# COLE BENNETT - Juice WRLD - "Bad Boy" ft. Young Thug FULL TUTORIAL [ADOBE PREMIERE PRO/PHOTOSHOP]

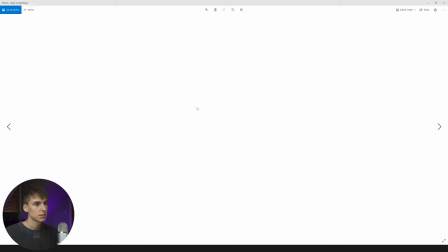16:38 There are plenty of paper effects. There's like plenty of scratch ones and folds and stuff like that.
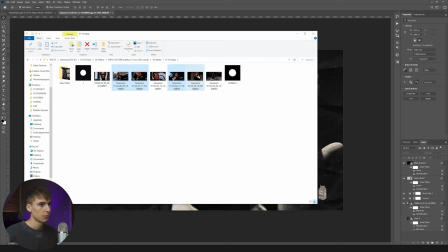16:45 So that's pretty cool. I'll probably use that for a few of them. And I'm just gonna go ahead and drag all 5 of them in at once so we can save a little bit of time.
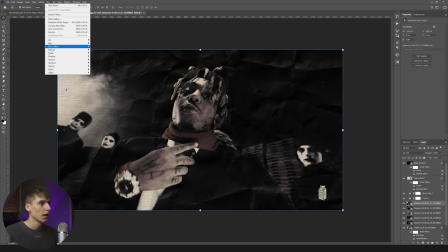16:51 And then we can just go one by one, converting them to smart object, adding that noise and turning down the hue and saturation.
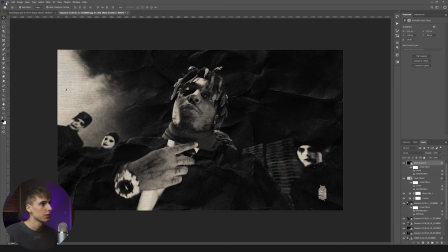16:57 Then, like I said, moving the black texture around just so it looks a little bit different each time. And then I'm just doing the exact same thing to all of them.
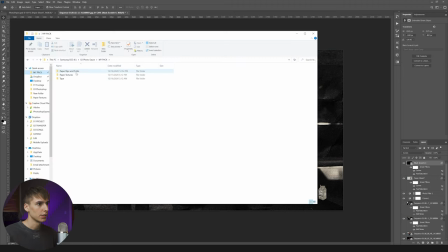17:04 Like I said, you already did most of the work. I'm gonna go ahead and just drag in a different paper texture, maybe this fold one here.
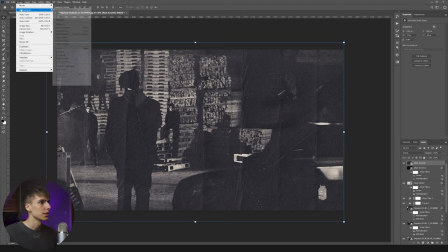17:10 And then since you drug it in, it still has that kind of blue hint to it. And if you want it to look just like the other one, you can turn down the saturation and then also just kind of bumping up the curves and stuff.
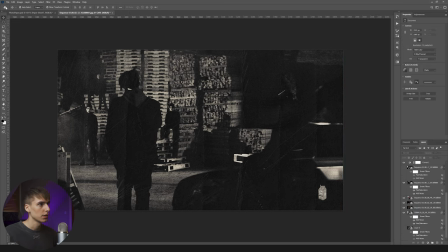17:19 I think this one looks really cool. I like the way this one looks, so we can go ahead and do that. I think this is a real cool effect that doesn't take much work.
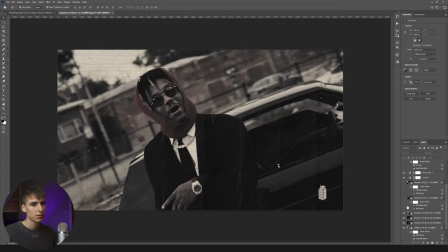17:26 And if you wanted to do this throughout a music video or whatever, obviously you can just drag it into the same project file, so that way you don't really have to do any of the work multiple times.
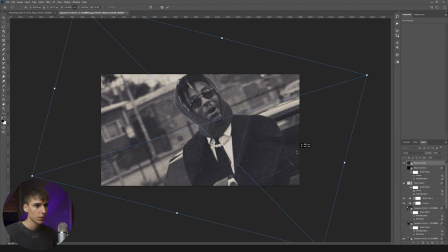17:34 You just have to do it once. And then I'm just using the same paper texture and kind of rotating it a little bit. File, save as, using number 5.
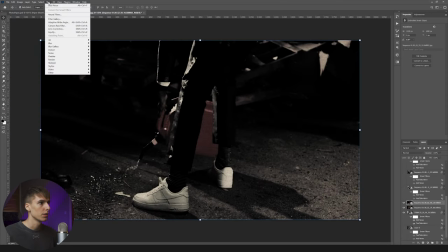17:41 And then for the last two, I'm going to use another new paper effect just to kind of have that variance between all of them.
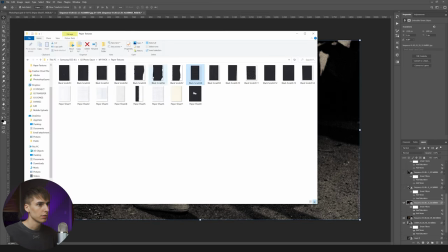17:48 So we can go ahead and find something that we like. I think this one's pretty cool. The black scratch 14. Just make sure you drag it into the right place.
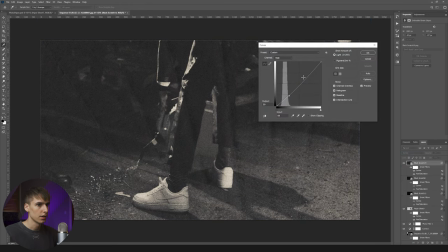18:00 Again, scaling it up and then just doing that curves and doing saturation to it again. File, save as.
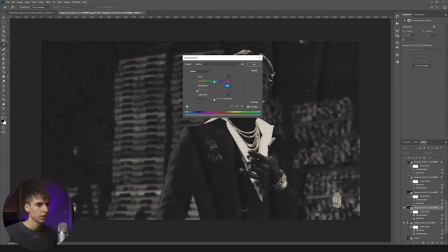18:06 And you don't have to make it a smart object if you don't have any plans on coming back and changing it later.
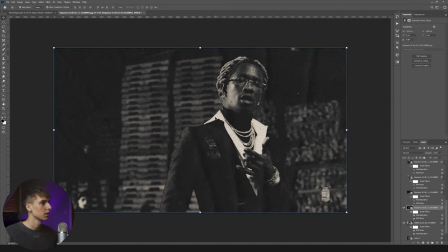18:11 I just tell you guys to do that just so you can come back and tweak it if you don't like the way it looks or whatever.
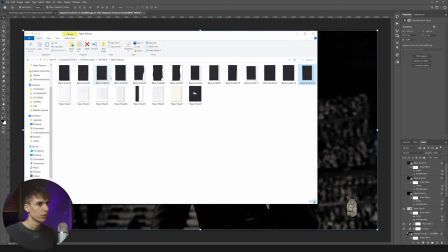18:16 And then we're just gonna drag one last different texture on just so we can see another look.
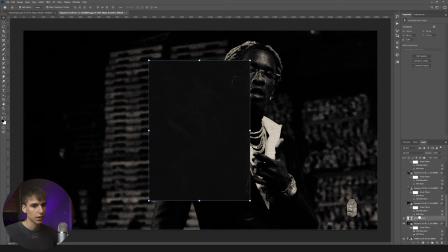18:21 Again, making sure you drag it into the right spot.
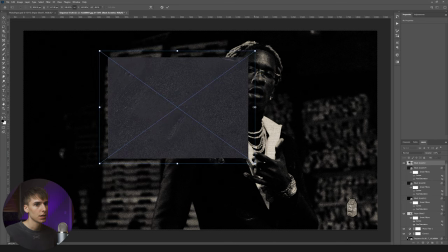18:23 And once you have the PSD with all of the paper textures in and stuff, then you won't even have to do changing it each time, each paper rip or whatever.
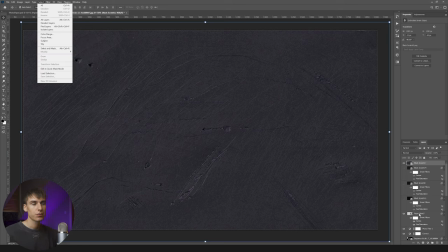18:31 So if you do it in a music video, you could spend the time to drag in all the paper rips first, and then that way all you have to do is basically just drag in the new image and you're good.
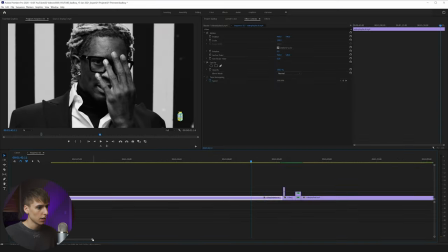18:40 And there we are, save it as the last one. For my case, it will be 7. And then what I'm gonna do is I'm just gonna actually replace Cole's transition with mine. So I'm just going to cut out his, and then we can go ahead and just drag it up here and turn it off for now.
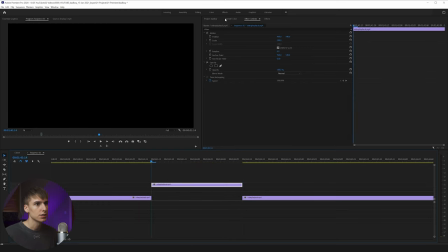18:54 That way we can compare later just to see what ours looks like compared to his. And then just go ahead and find where you had the sequences or whatever and import your 7 stills.
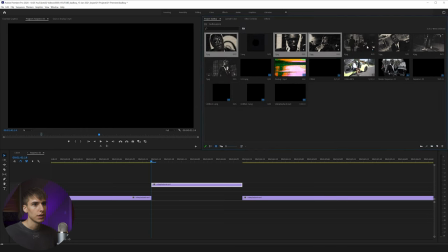19:03 And then if you go to sort by name, you should be able to click and drag them in order, in the order you wanted.
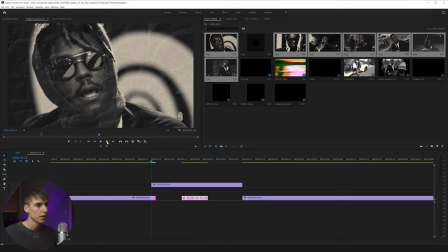19:10 Obviously, you don't have to have a specific order, but I'm going to go ahead and make each of these 3 frames, 1, 2, 3. And there you go. You already have an image slideshow kind of similar to his. I noticed he has a little bit of zoom in his, so you can do 2 things.
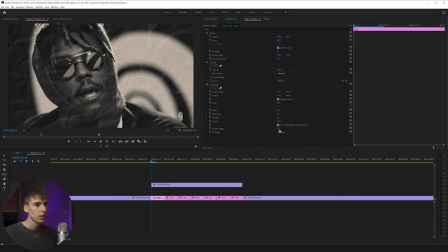19:23 You can either just do the scale, or I'm gonna go ahead and use the transform tool. That way you can just have a little bit of blur on it too, so it kind of just adds a little bit extra. I don't know if he did it, but I kind of just like doing stuff like that. So you can go in 2 frames or something, just scale it up to maybe 110, 111.
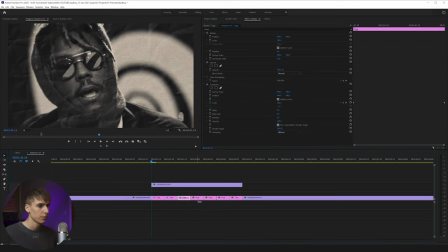19:38 And then what you can do is copy and paste the transform effect to all of them. And then I'm just gonna go ahead and render this in and out so it make sure we can see the blur and stuff.
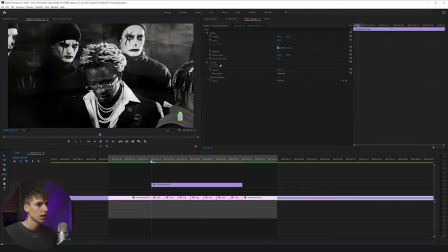19:49 And I think that's a pretty cool effect. We'll play his real quick. So very similar in style. Maybe the colors are a little bit off, so you could spend a little bit more time doing that.
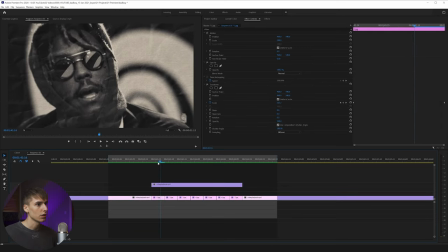19:57 And maybe my zooms are a little bit too aggressive. So if you wanted to, you can go ahead and I'm just going to go ahead and delete the transforms on all of them besides the first one. And maybe drag, instead of 111 is what I did, maybe just drag it to something like 107,
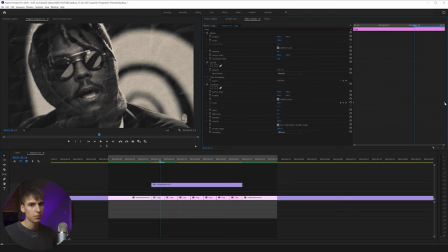20:13 and you could even easy ease the keyframes or bezier them in Premiere. You can just Control C and copy and paste the effect to all of the images.
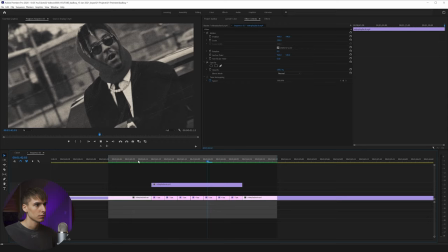20:23 And then again, just rendering out the sequence. And I think that looks really cool.
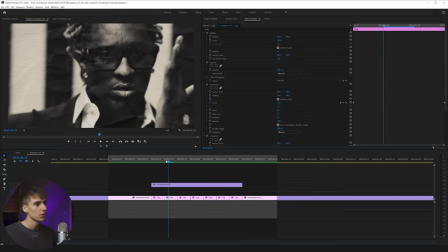20:28 I've seen people use the image kind of still transition like this.
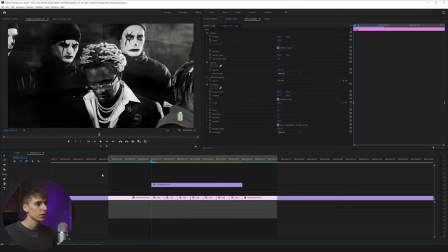20:33 I don't really recall anyone ever also adding zoom on to it. So I think that's a real cool thing that Cole did, or whoever was editing that part of the music video.
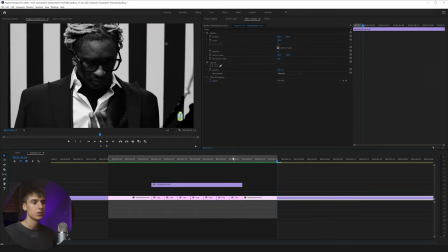20:39 And it serves as a really good transition, and it's easy to do because you can even just use stills from the actual music video itself. But yeah, that's pretty much it for the breakdown of the music video.